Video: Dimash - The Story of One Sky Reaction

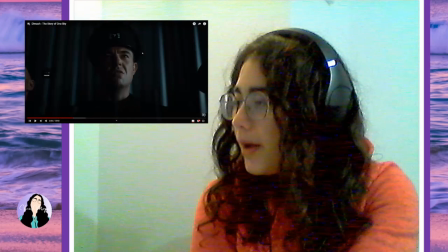[9:05]
Anyways, I love how we're playing with, like,
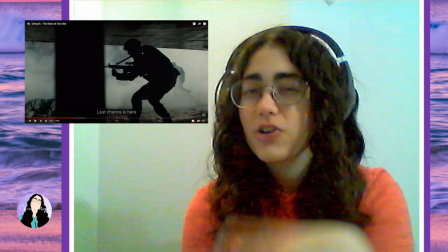[9:09]
we're starting this scene off and it seems like you're in a video game because it's like foreground,
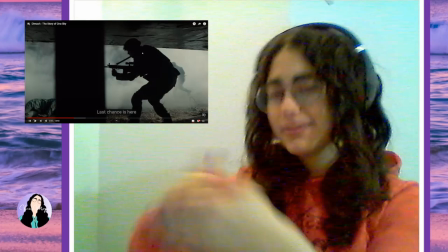[9:17]
background, and the character, like it's very also
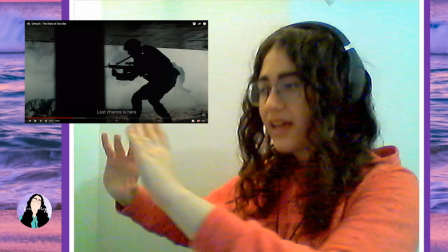[9:22]
like it's a pan tracking shot in a way,
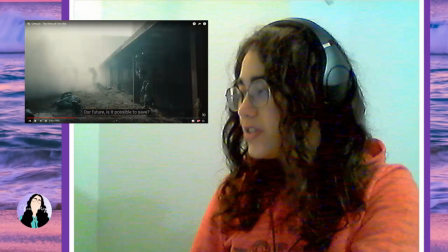[9:26]
and it just drags along with it, and then it switches, and then it's a bit more realistic when it switches,
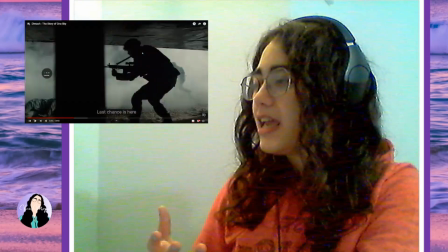[9:32]
but it all starts very video game childlike-ish,
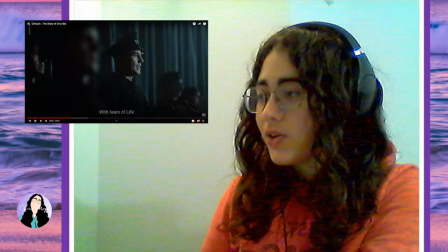[9:39]
which would connote that this also is kind of like,
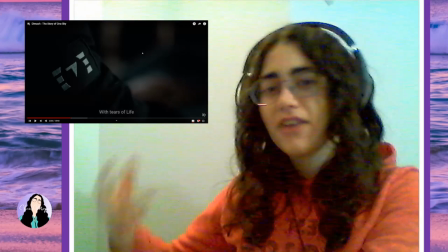[9:44]
you know, all the speeches and everything, but in the end people actually die.
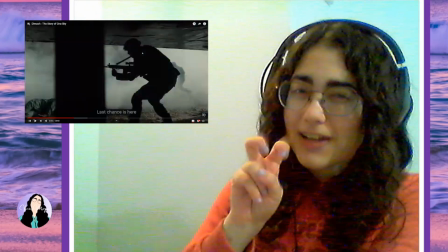[9:49]
And then it transfers into the video game idea, but like in real life, that happens and it's all good.
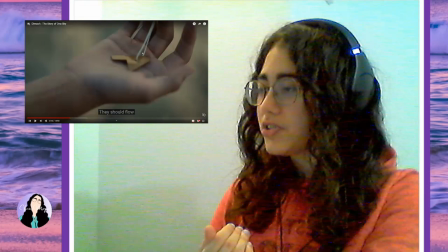[9:55]
So there's this whole interesting motive. And then again, like the symbol here and then the symbol there.
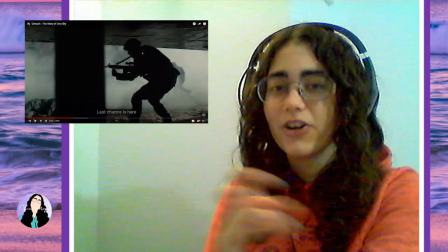[10:02]
The whole thing, it's very smoothly transferred to like connote that it's like child thoughts and all the innocent parts
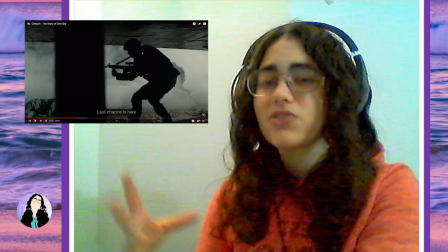[10:11]
and innocent sides of the story, but then also the realistic cut to like, this is actually reality,
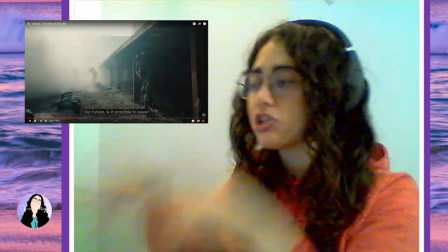[10:18]
we're gonna connect to it now. Like the character gets into the whole action and you see that it's not just a game, it's real life and all that, blah blah blah.
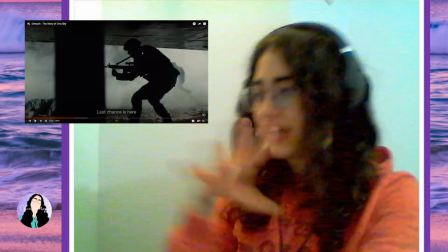[10:28]
Very beautifully like portrayed and like tracked to show that. I like that.
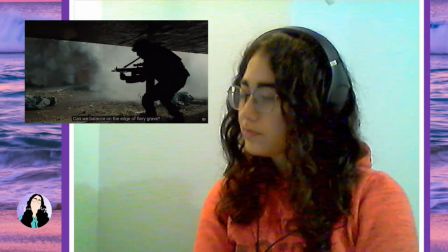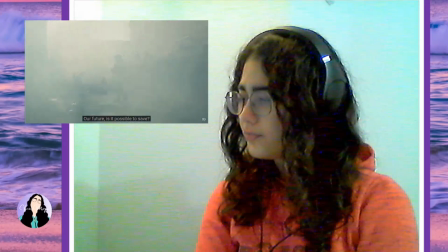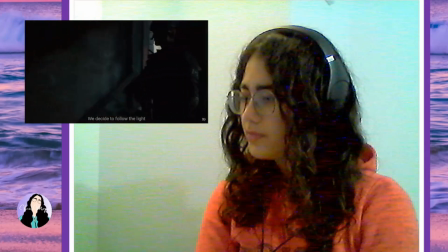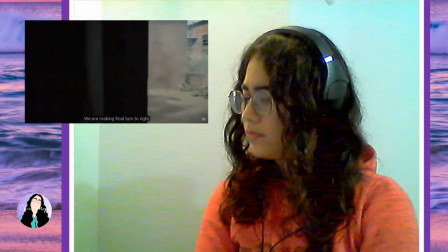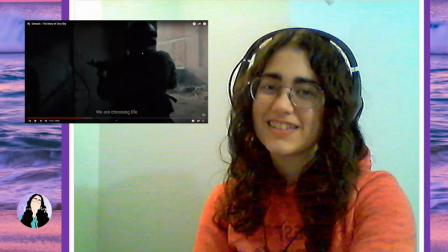[11:15]
That is Dimash. I was right. And he's playing one of the boys growing up, doesn't he?
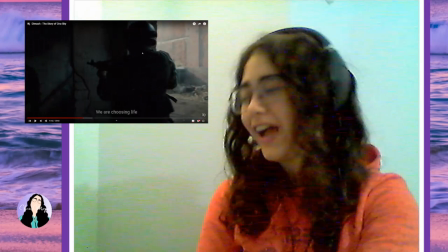[11:20]
I bet he is.
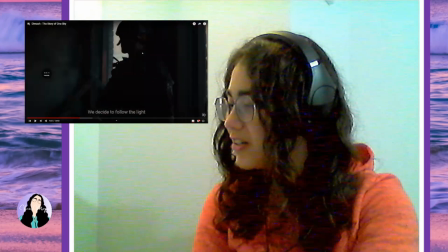[11:24]
But yes, I love the lyrics here. I love how we have the
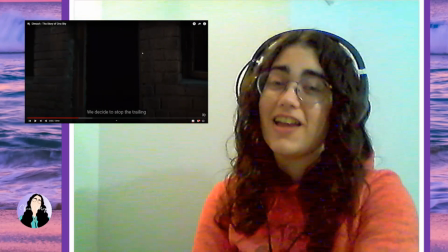[11:30]
officers and the heads of everything talking as if in a megaphone, like in their heads,
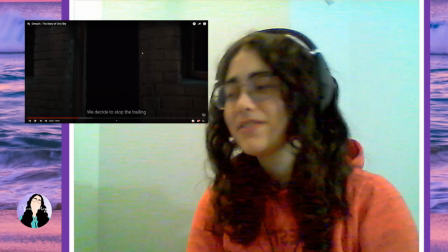[11:36]
like all that kind of brainwashing sometimes that happens. Well, that did happen in previous wars.
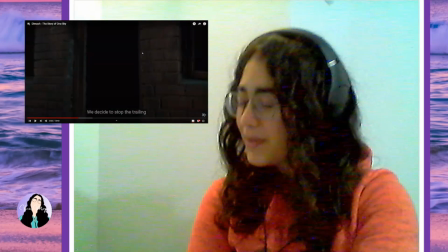[11:44]
Going on, I love that we have that portrayal because it's important sometimes to mention it, because it's sad to see things happen like that.
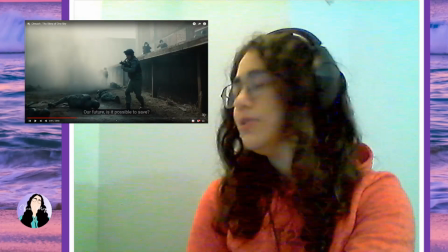[11:53]
I love the shots, like the cinematography is beautiful, like even here, like we have that and then comes smoke.
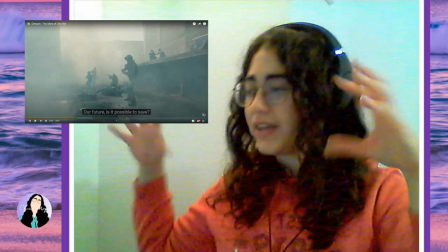[12:04]
It's all covered by smoke as if like this just happened and like oof,
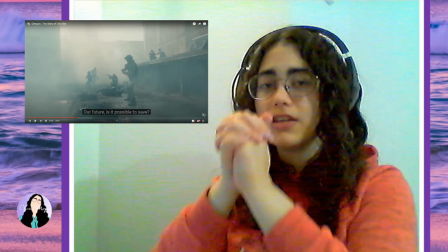[12:10]
it eats you up, like the smoke comes in and just like covers the whole thing up.
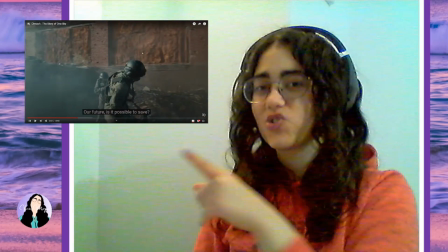[12:19]
I love that we're not cutting and we're just transferring also the camera here. It is beautifully done.
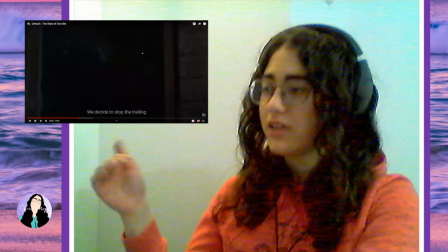[12:24]
And then we get into a building and we see something different.
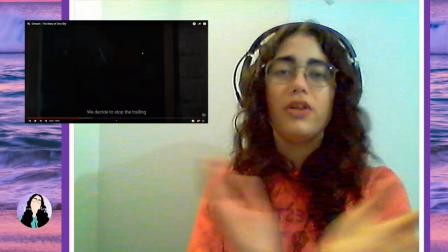[12:27]
I love the whole cinematography here that it's like one shot of the whole environment and every action in one shot.
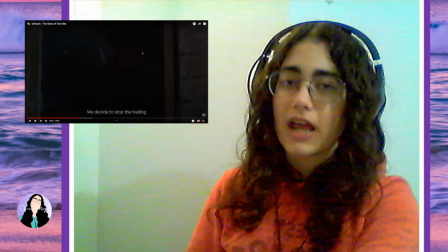[12:35]
Like it's beautifully done. And usually one shot actions are not like easy to pull off.
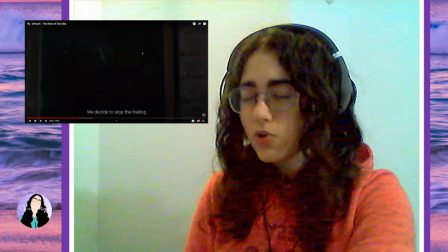[12:41]
If something goes wrong, you have to redo the whole thing.
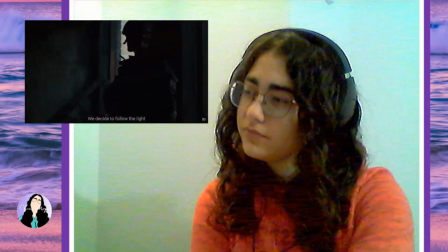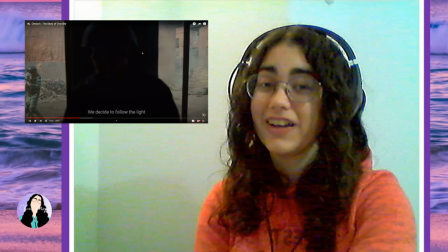[12:53]
It's interesting how the lyrics are talking, we decide to follow the light and we have a war going on, a battle.
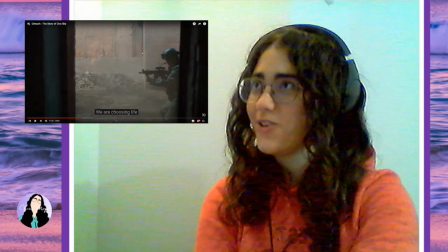[13:14]
You can hear him from the megaphone saying, "You must be strong." Oh god.
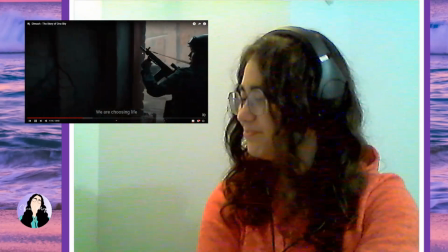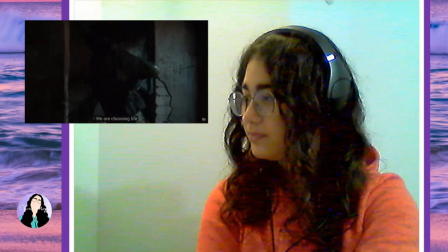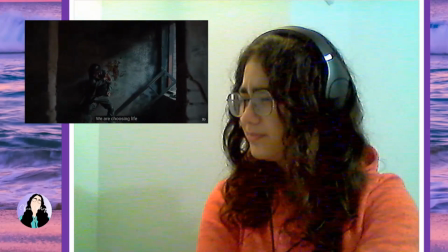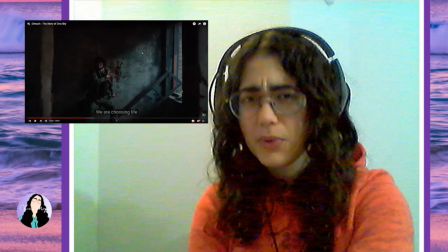[13:36]
Oh, it seems very interesting because in the megaphone they're saying anyone who resists, as if doesn't fight.
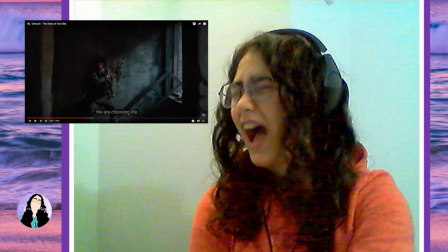[13:44]
That is I hate that.
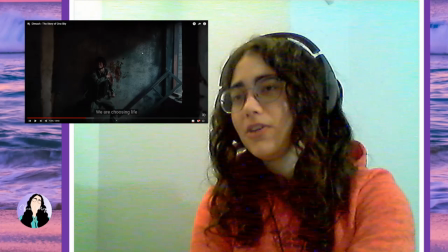[13:50]
When you ask for peace, but you create peace using war.
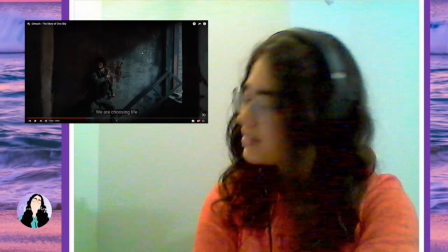[13:57]
I hate that, but like, it's so sad when you can't avoid it.
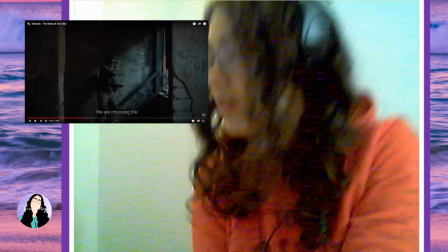[14:02]
It's you can't, but like,
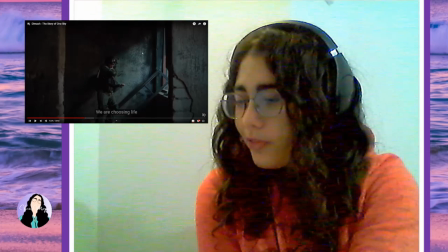[14:05]
you know, the world is built so the few can survive and the wealthy can go on,
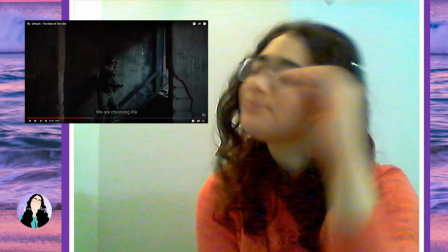[14:12]
and then you have the poor that don't, and you're like, yes, the world we live in is not a fair one.
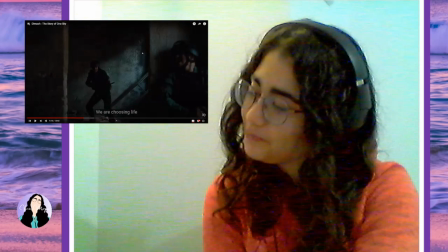[14:19]
Okay, I'm not happy about it, but it is the truth.
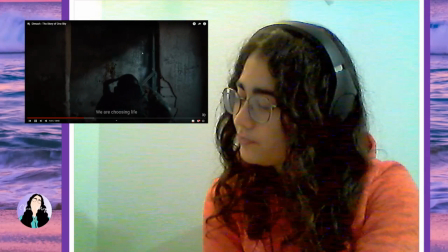[14:24] We will need everyone who is ready to start a new life.
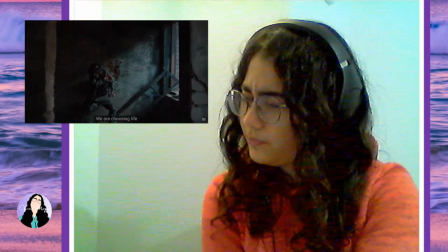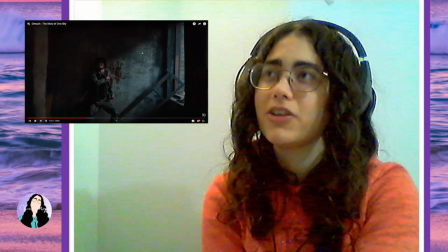[14:36]
I love the faded long note here and the dragging of it beautifully.
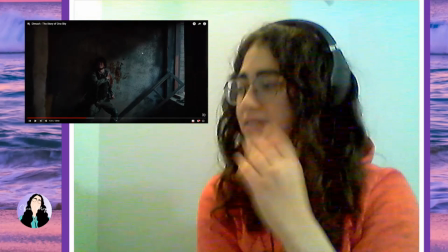[14:40]
It's as if like he's singing part of the pain, part of the action.
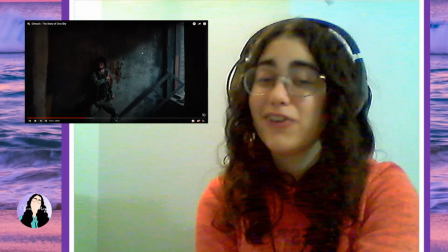[14:46]
It's also very interesting how he hasn't gone full out, but we have a battle scene.
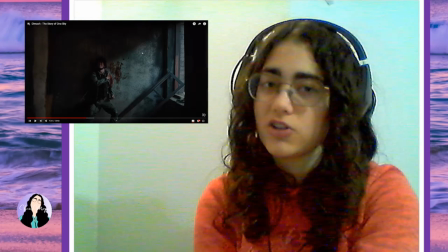[14:52]
He could have gone completely dramatic and just like given this whole thing huge power.
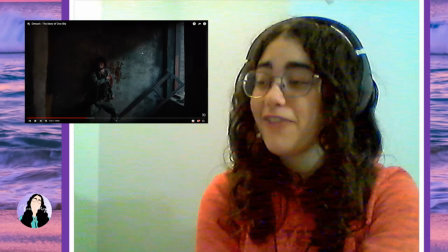[14:57]
But I feel like I get why he doesn't.
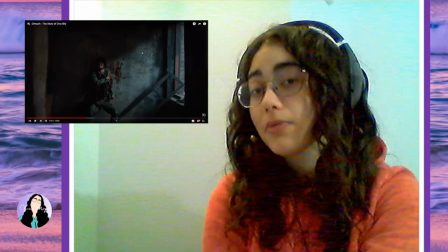[15:00]
A, obviously it's the beginning of the song, but he has gone full power from the beginning of the song before. Let me tell you why I think he doesn't do this now.
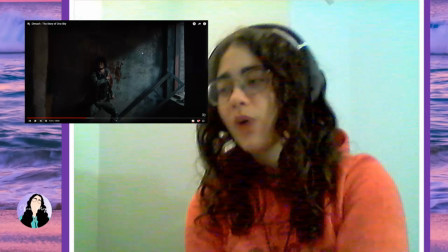[15:08]
We have this whole portrayal as if it seems like it is a video game.
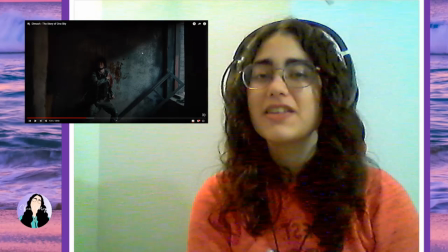[15:13]
There's a lot of breathing space, and even though this is shot in one shot,
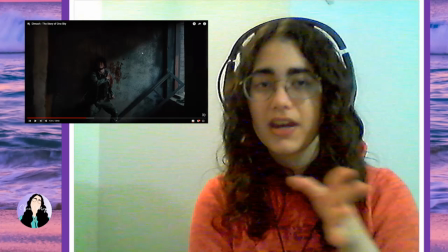[15:18]
this player has had a lot of time to just go through, get in without problem, and shoot that one person only.
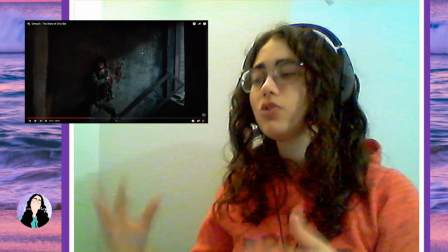[15:28]
And here we just have this whole thing, like the pain, the action, this whole like narration is like that one main character going on.
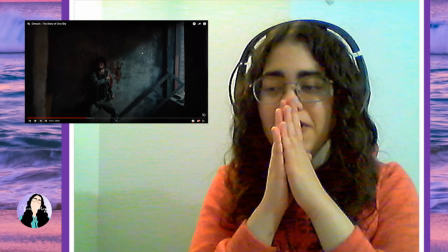[15:37]
So it's like a fairy tale, a story,
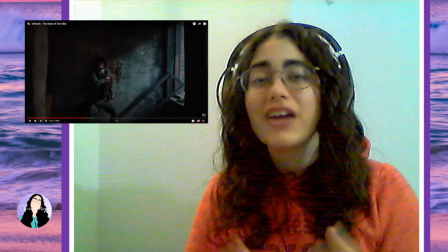[15:41]
fantasy, a video game, all that child thought continuing on.
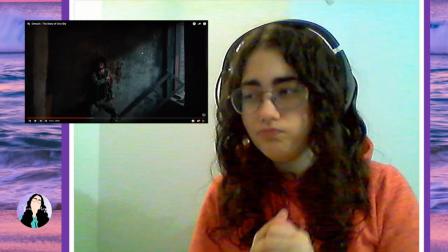[15:47]
It's not as like, let's say, realistic or like full on life.
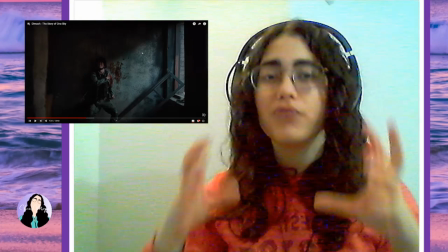[15:53]
Again, the camera shots shooting into the building like that, it's like POV of a soldier, like a first person point of view.
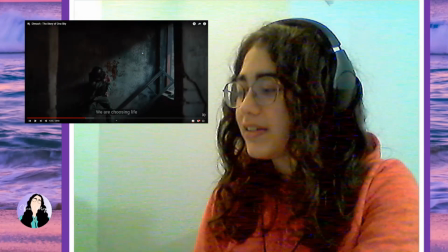[16:03]
And yeah, this just the whole thing I feel like is quite lightly taken and seen.
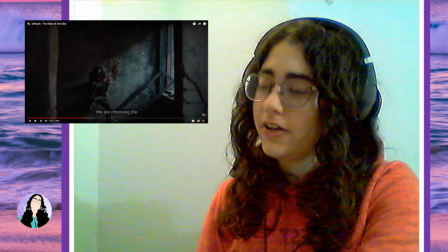[16:11]
We'll see if it gets harsher, but I feel like that is why we're getting a bit of a lighter beginning.
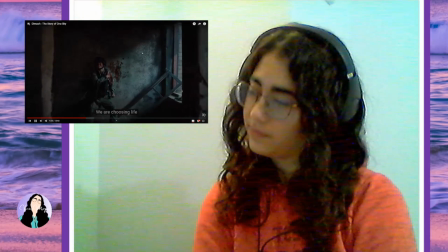[16:18] Not by the place next to us.
I love the blending up there and then down.
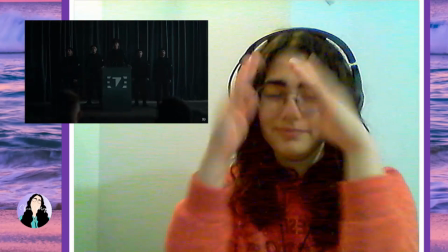[16:26] War is the way to unite people.
I hate that phrase.
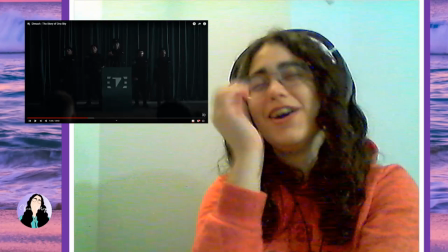[16:33]
That phrase makes no sense, obviously.
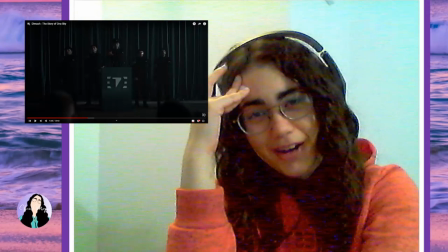[16:39]
How do you unite people? Like, why? To like bring specific nations together to like
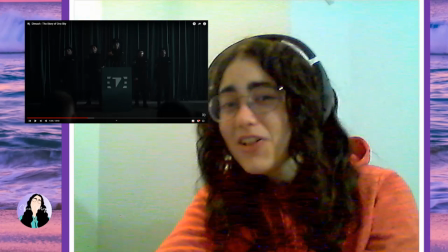[16:49]
destroy somebody else? How are you united?
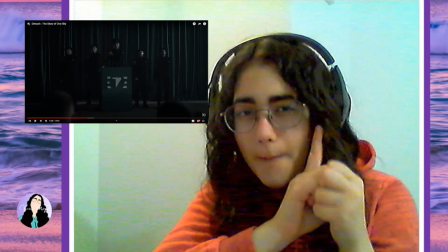[16:54]
You're united as one nation, but there's other nations.
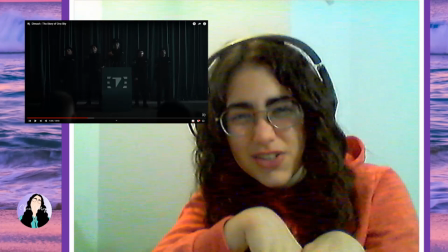[16:59]
What do you want to divide between nations to be united within nations?
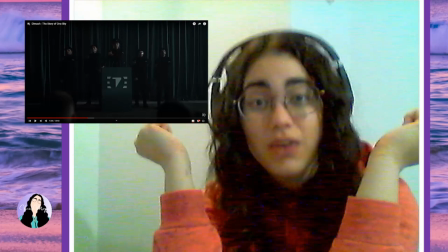[17:07]
Yes. This does not make sense yet. Yet we do it. Yet this is what we are.
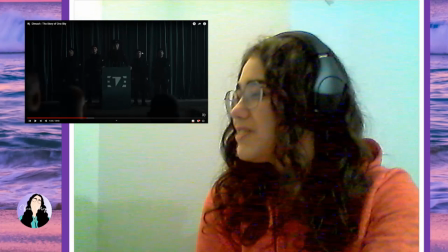[17:16]
Yes, I hate the phrase. I hate just the fact that he mentioned it. War is the way to unite people.